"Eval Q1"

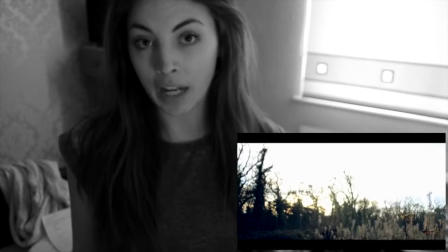0:03 For my music video, I had to use, develop and challenge typical conventions of music videos,
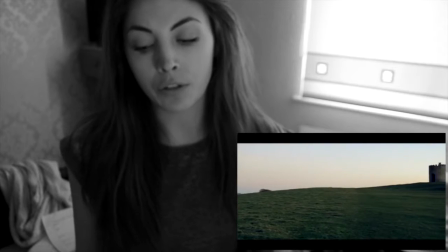0:08 also doing this with conventions specific to my chosen genres, which were pop and the subgenre electropop.
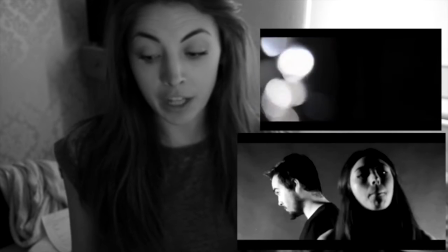0:15 I included a title at the beginning of my music video of both the artist's name and the title of the song.
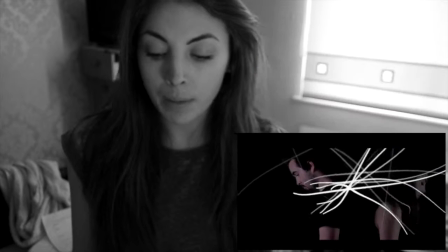0:20 I did this because many contemporary artists such as Kate Boy,
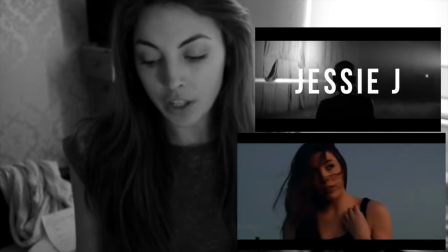0:24 Jessie J and even international stars such as the Korean girl group Girls' Generation use this in their videos.
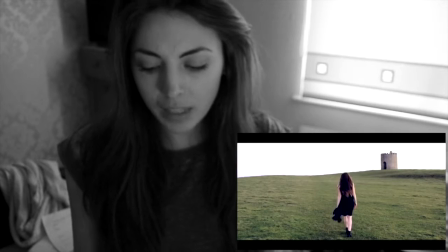0:31 This establishes a brand identity. It's a way of recognising the artist and targets my audience.
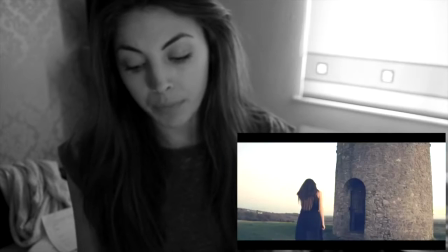0:37 My target audience age ranges between 18 and 25, and the aesthetic of my video gives this establishment.
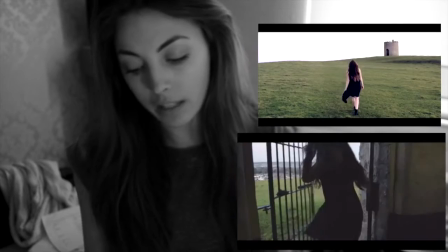0:47 Immediately, the audiences can see quick cuts of locations and multiple shots of the artist.
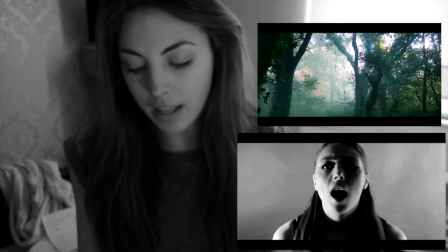0:52 This captures the audience and they can instantly see the star.
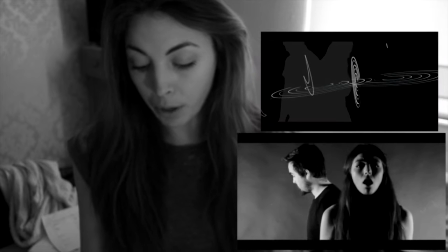0:55 The use of green screen suggests a stylistic and abstract approach, which is unlikely to fit into a narrative structure.
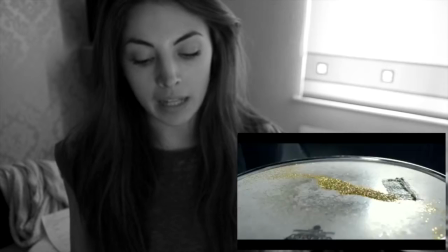1:02 It's unlikely to fit into a narrative structure because of the fantasy vibe that it gives, which is more likely to appear in an abstract and performance-based video.
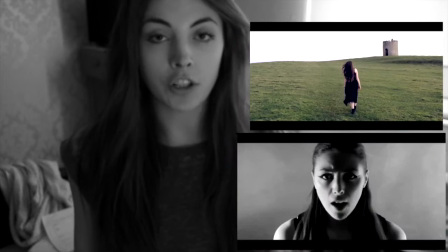1:10 The use of black and white throughout, such as the costumes and the overlay,
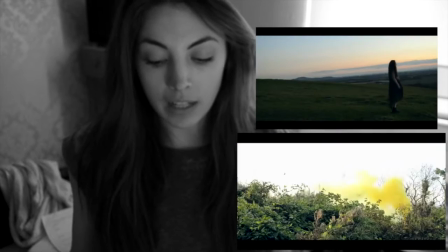1:15 suggests a theme, and this helps audiences identify the style specific to that artist, thus creating a brand identity.
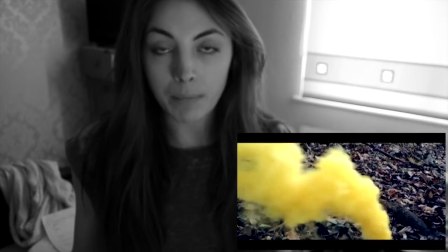1:22 Also using this theme across my digipack.
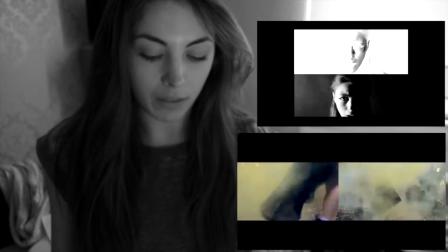1:25 To make use of the split screens and mirroring throughout the video to emphasise the conventions on my genre and theme.
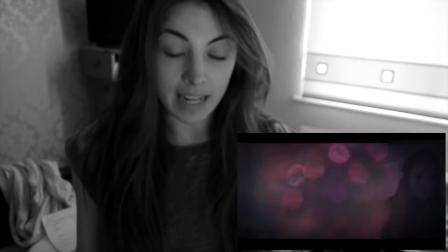1:31 This also takes the audience away from reality, which is one of the conventions of pop videos.
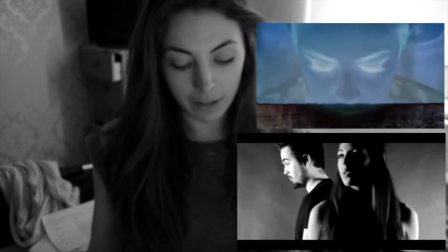1:37 Many electropop artists use black and white and effects to differentiate themselves from different genres,
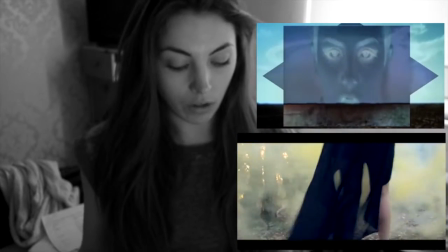1:43 such as Charli XCX in her song Nuclear Seasons.
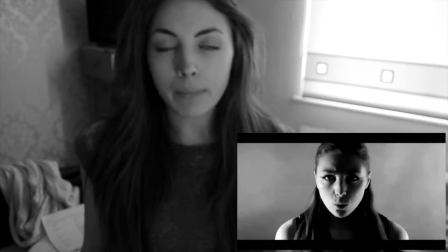1:48 I also made sure the star was constantly in the shot by using medium shots, close-ups and long shots to capture the audience's attention,
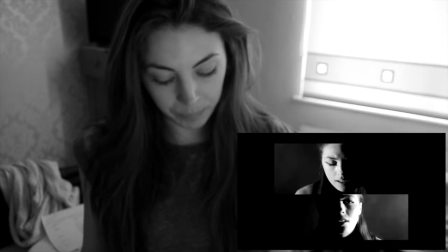1:56 which is the main intention of any music video, let alone pop and the subculture electropop.
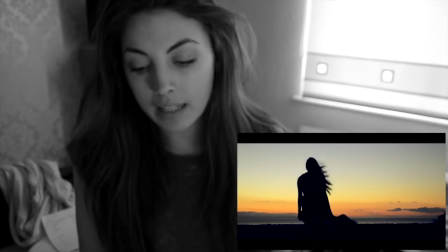2:02 Throughout the video, I mainly use close-ups and medium shots, as these camera techniques are used to sell the artist and keep them recognisable.
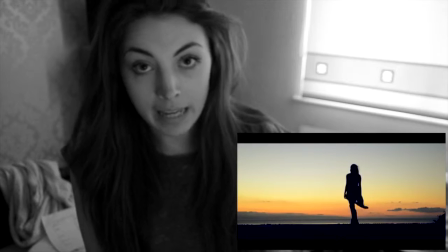2:10 The zero clearance in camera shots is also key for new and upcoming artists,
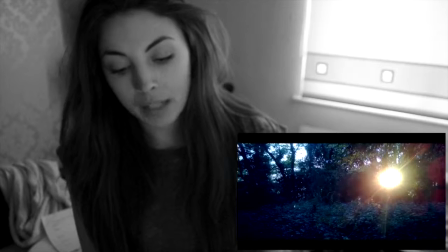2:16 as it establishes their brand name, again making them recognisable for the audiences.
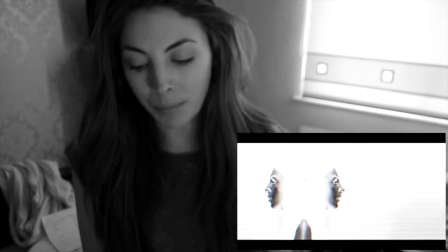2:23 Typically, pop and electropop videos are performance-based.
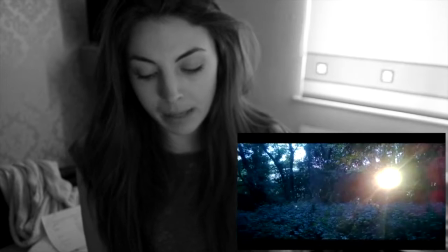2:27 However, I chose to make it more arty and abstract by keeping it a very minimal and simplistic colour palette,
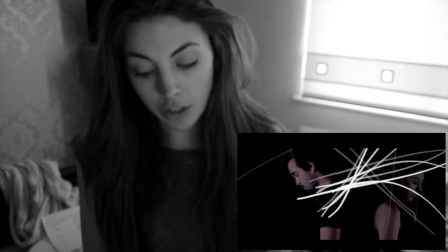2:34 and focused on the editing to convey my genre's conventions over a typical dance performance seen often in pop.
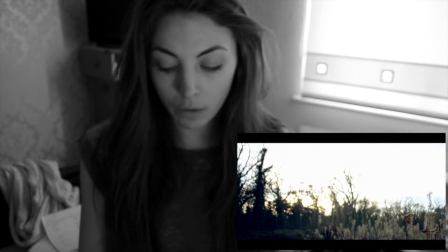2:41 In the video, I made visual references of the lyrics in order to show relation between the lyrics and the music.
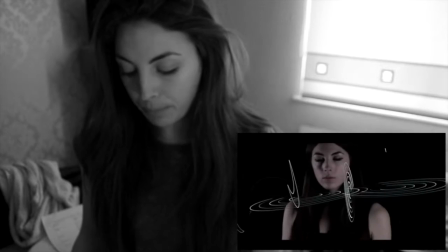2:49 For this, I took the line "Everything we touch turns to gold." Metallic gold paint on both our hands to establish the connection.
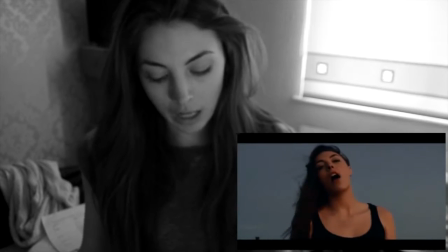2:55 I also
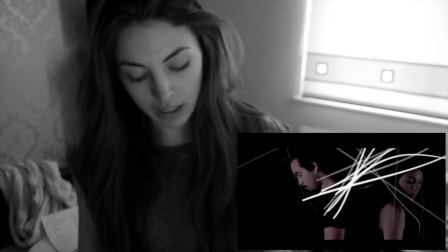2:58 used gold smoke grenades, which I think add a bit more creativity and an abstract touch to the video, and also holds a more professional look.
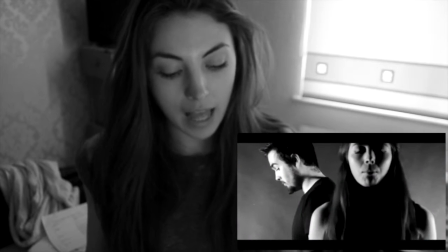3:06 I also included multiple location shots, such as the woods, the studio and Uphill Church.
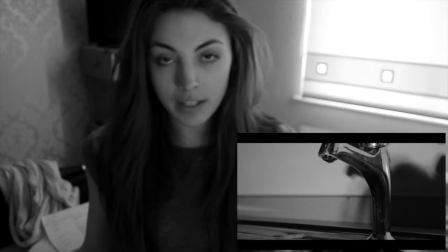3:13 Location changes are a typical convention in pop,
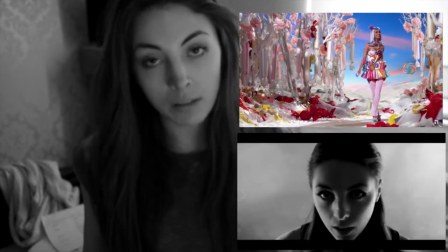3:15 as they can create a fantasy world which audiences want to be in and to escape to, for example Katy Perry's California Girls.
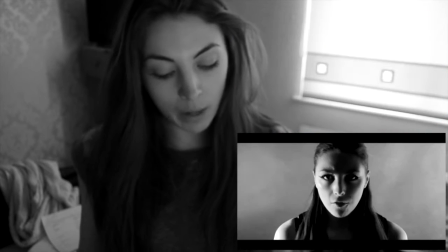3:25 However, breaking away from the typical pop conventions,
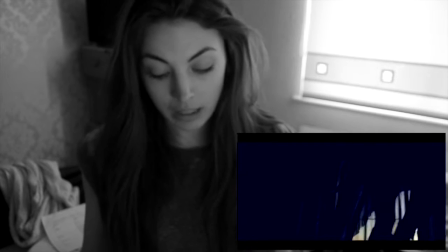3:29 I challenged it by using more mundane and abstract locations instead of a typical green screen with computerized sets.
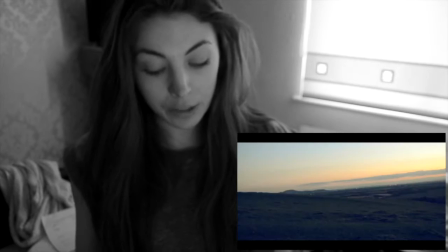3:38 Furthermore, my chosen locations are arty and unique, again relating to the subculture electropop.
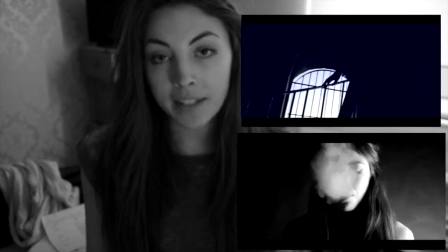3:45 There are also aspects of voyeurism in my music video, and touch slightly on the male gaze theory, which is a theory by Laura Mulvey.
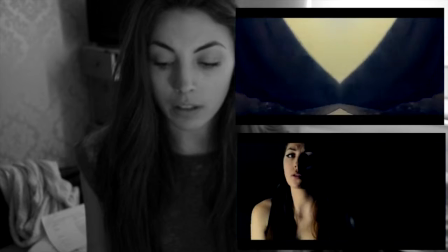3:53 This is another usual convention in pop.
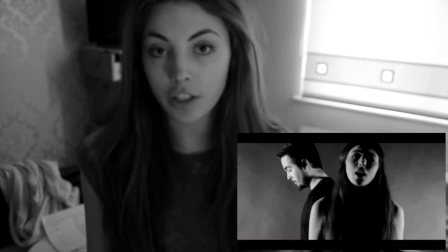3:56 I used repetitive close-ups and extreme close-ups of my facial features, such as my lips and my eyes, and quick shots of my legs, which
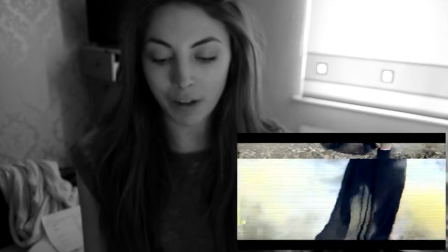4:06 subtly sexualize the artist, grabbing audiences' attention.